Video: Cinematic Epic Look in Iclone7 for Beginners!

been dabbling in the world of computer graphics for more than a year now, but things really picked up once I discovered Character Creator 3 and Iclone7. So recently, I even accepted a small freelance project as a 3D artist! Yay! Well, technically, it was supposed to be an illustration, but the client didn't have any preferences, so I told them, I'll do it in 3D. They really didn't care, which was great! Yay!
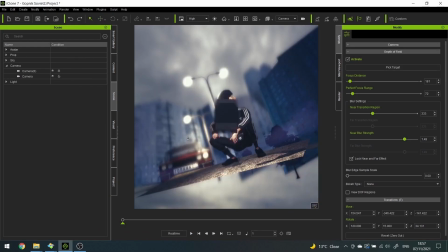(0:32)
Because in the process, I discovered some super cool techniques, shortcuts and tips I wanted to share.
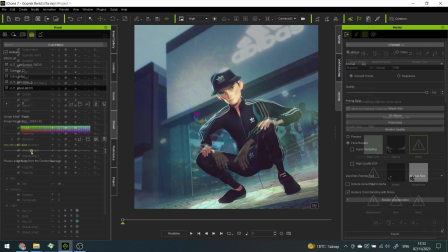(0:39)
Obviously, I'm not an experienced professional, but I was having fun, again, and I hope you find something useful.
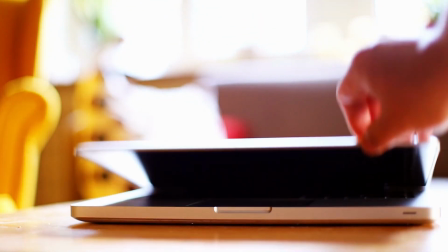(0:48)
For this project, I had to create an artwork with a Gopnik.
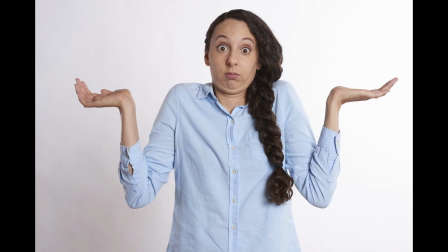(0:55)
What is Gopnik? Don't worry, I had no idea either, and I'm from Eastern Europe.
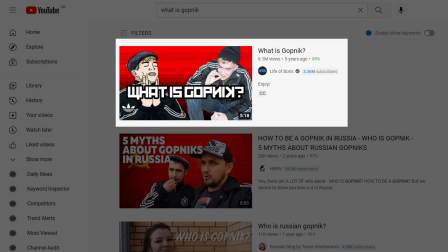(1:01)
My client sent me this video over here to study the ways of the Gopnik so I can better represent them.
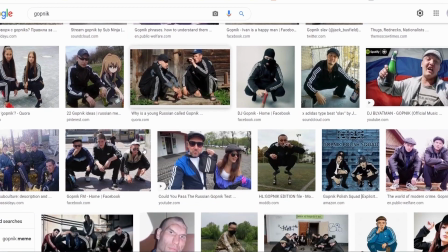(1:07)
From what I gathered, Gopnik is the Russian name for some men who wear Adidas tracksuits,
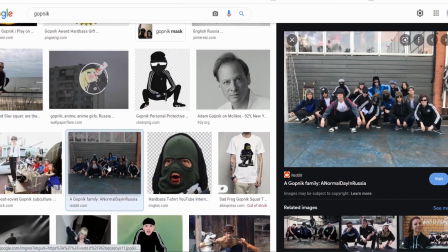(1:14)
well, Adidas anything, and they do the suave squat everywhere, like literally everywhere.
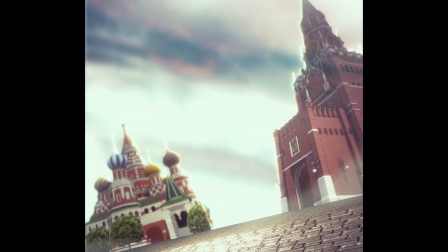(1:20)
So now when you go to Russia and you see a squatting, Adidas promoting man, you've probably encountered a Gopnik.
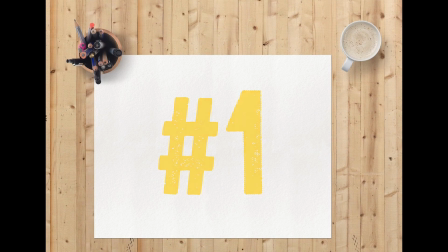(1:26)
So, step 1, create the character. I, of course, used my favorite model of Steve as a base.
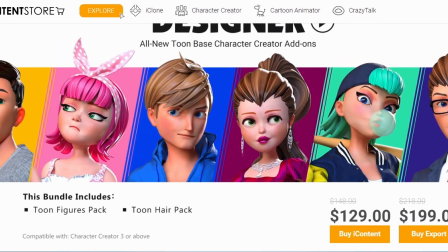(1:33)
He's part of the cartoon bundle found on the Reallusion Market Store, highly recommended.
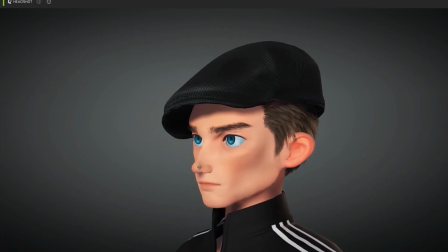(1:38)
And the assets I either found on CG Trade or created them in Blender.
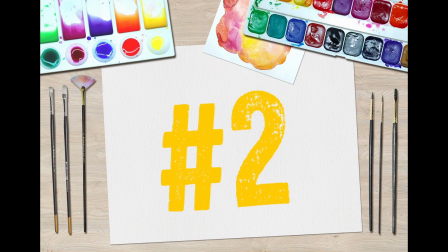(1:46)
Step 2. Create the background assets.
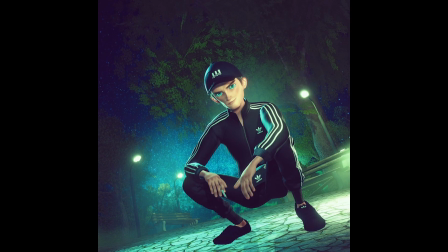(1:49)
Obviously, I wasn't crazy enough to start building everything in 3D when the finished project is supposed to be a flat image.
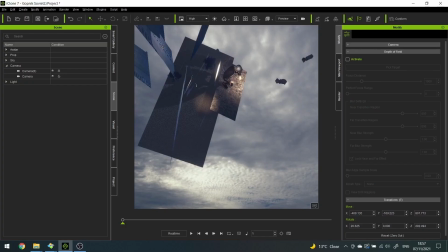(1:56)
So what you see in these pictures, it's basically a bunch of super filtered skewed cutouts.
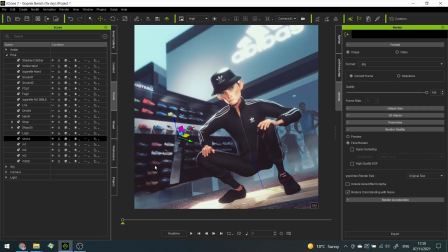(2:03)
Yeah, it's kind of a mess. This is the first time I try something like that, but it did save a lot of time.
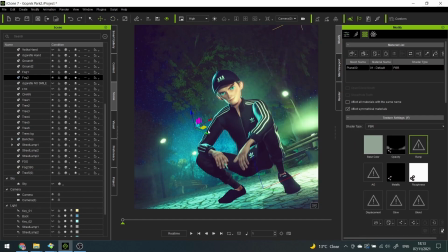(2:10)
So here is my first tip. Don't be scared to use flat images.
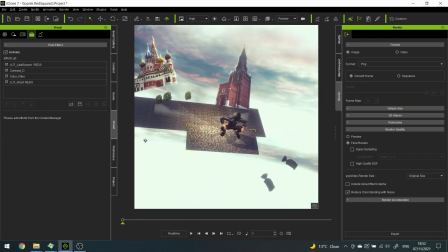(2:15)
Even for animation, your character won't interact with everything in the background, so it will save time when rendering.
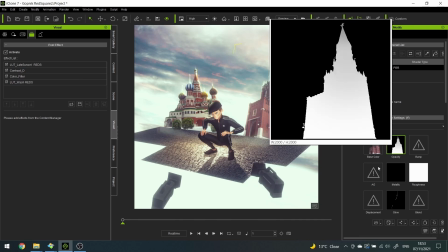(2:21)
Another tip would be to play with the opacity map. Some parts can be more transparent so that it looks like the object is going back into the distance.
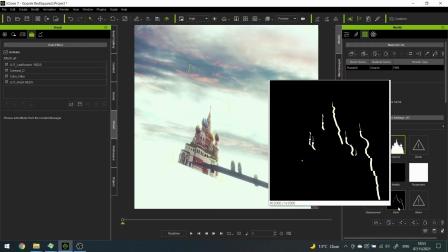(2:29)
And instead of having a backlight, how about adding a glow map instead, where you only paint the edge that you want to be lit.
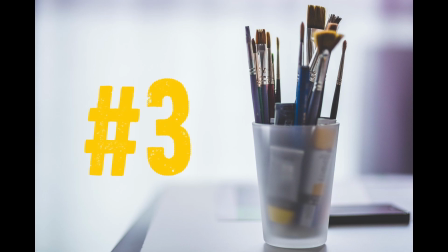(2:39)
Step 3. And probably the most important one for the topic of this video is the lighting and the LUTs.
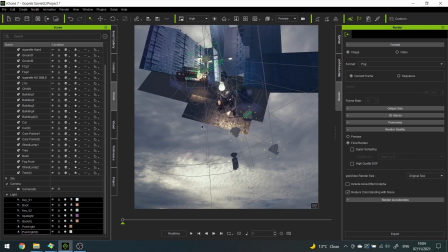(2:48)
Okay, I know what I want to see as a finished product, but my lights position still feel very random, as you can see.
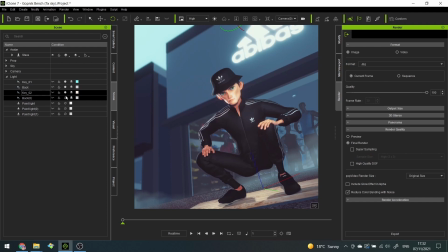(2:57)
Nevertheless, my tip would be to always make sure to focus the lights on the character or object that's supposed to be the center of attention, or do the vice versa.
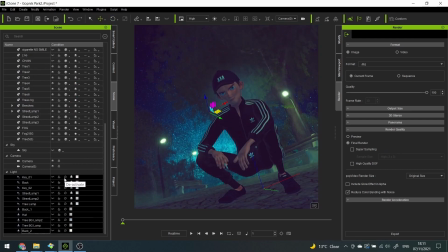(3:06)
Basically, something must stand out. And you can also use backlights to help characters stand out from the background,
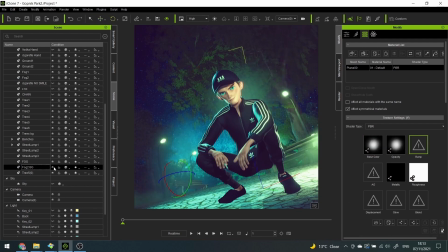(3:12)
or if that's not enough, how about creating a light fog right behind him? You can define the shape and texture of the fog with the opacity map.
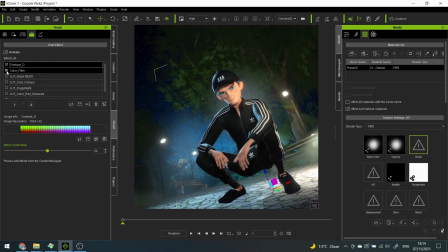(3:21)
Recently, I discovered the magic of LUTs and I was blown away. Using them reminded me of playing with the filters in Photoshop, which is my favorite part.
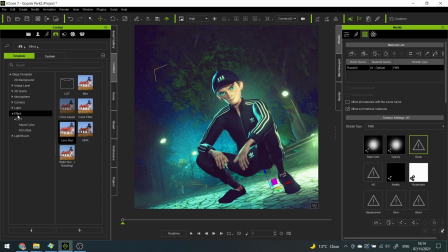(3:32)
And I was very curious to see how many people actually used LUTs for their own projects.
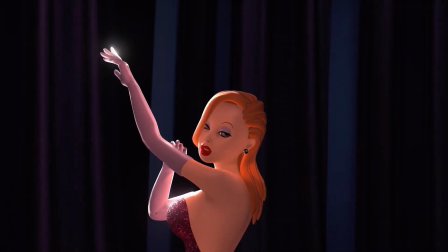(3:38)
I randomly asked a couple of the participants in the lip sync Reallusion contest if they used LUTs to make their entries look so good.
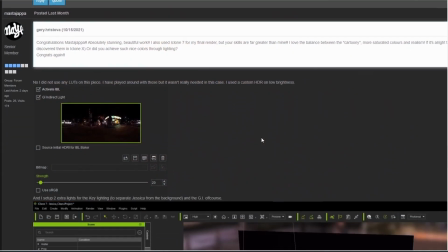(3:47)
They not only replied, but they even shared some of their tips. Mastajappa, for example, uploaded screenshots of his process in the Reallusion forum.
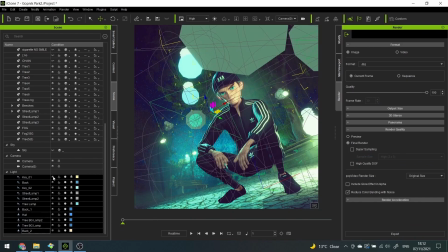(3:55)
Unlike my messy job, his process is much cleaner and straight to the point. The result, of course, looks amazing, and he didn't have to use a lot of lights to achieve that.
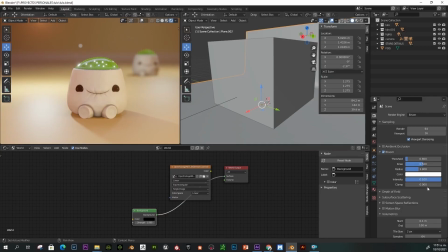(4:07)
And 3D George even sent me a step-by-step video tutorial.
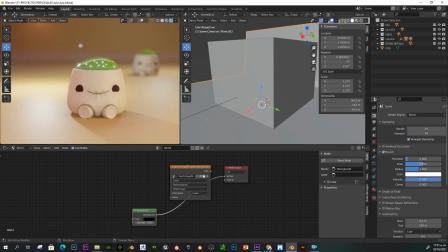(4:11)
Like me, he used a lot of lights, but unlike me, they made sense.
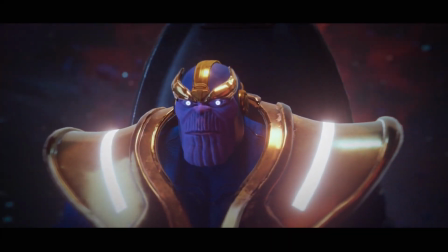(4:16)
If you see his entry, you would think it's an official Disney production. Feel free to check out their channels, I've left links in the description section. Thank you guys for sharing. As you can see, LUTs are not really necessary.
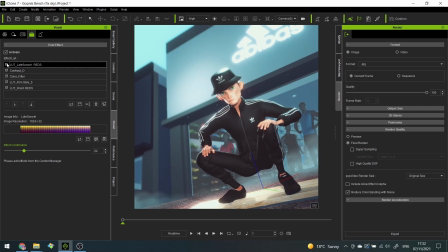(4:29)
Well, some people even prefer to use another software for rendering like Blender or Unreal Engine.
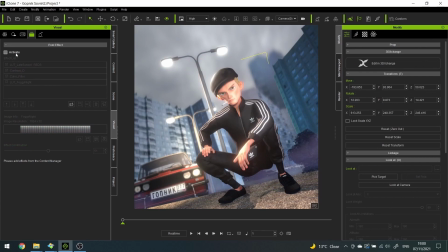(4:35)
But for me personally, using LUTs was probably my favorite part.
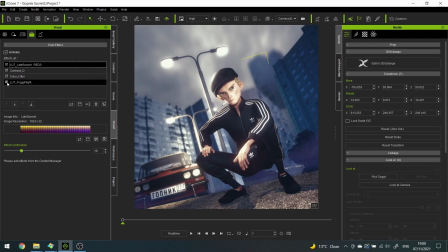(4:40)
They allow you to decide how your finished product looks and what kind of feelings you want to communicate. I'm obviously still bad at this, but I love the gloomy, creepy look in this one.
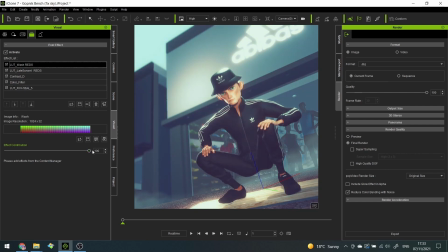(4:51)
You can mix and match LUTs, you can play with their order and strength. You can achieve some really dramatic results.
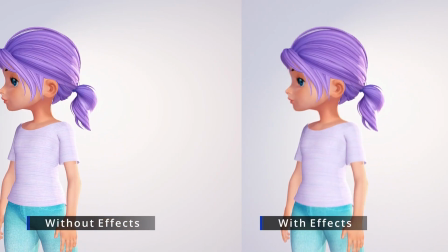(4:59)
My favorite ones would probably be the lens blur and the static.
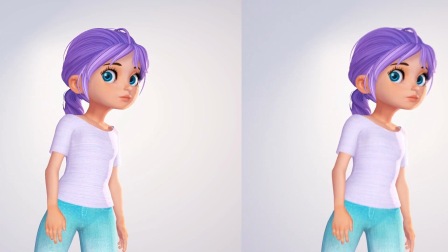(5:05)
It helps softening the sharp edges of your character, or that's what it looks like to me.
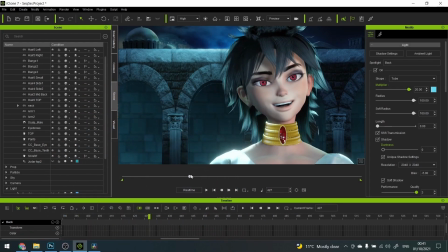(5:13)
Okay everyone, I hope this tutorial was better than my previous one.
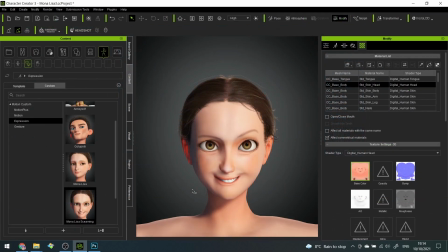(5:19)
I am also working on a few more ideas about how to make your cartoon characters
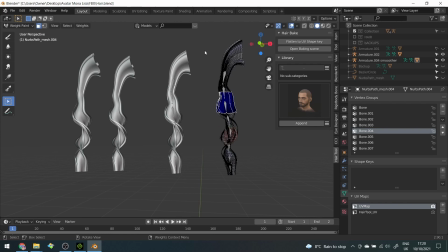(5:24)
look better and how to rig and animate hair for Iclone7 or Iclone8. We'll see. I found a really cool way and I can't wait to share it with you.
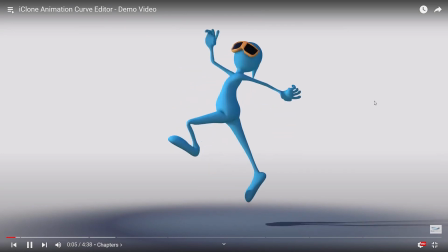(5:33)
I was also planning to get the curve editor plugin for Christmas and make a tutorial about that one as well,
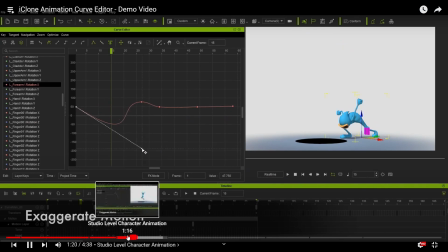(5:39)
but with Iclone8 on its way and with this function already included in it, I might have to skip it for now.
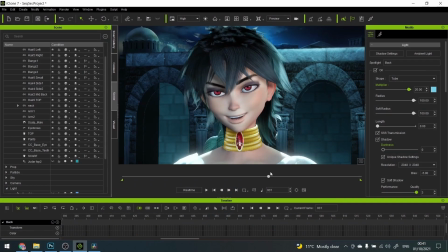(5:45)
We'll see. I also wanted to thank everyone for the support and the kind words on my cringy first videos, and of course thank Reillusion for the award and for organizing the lip sync contest. Okay, I hope you found this video useful. If you have any suggestions, questions or requests, add them in the comment section. Do svidania. Okay everyone,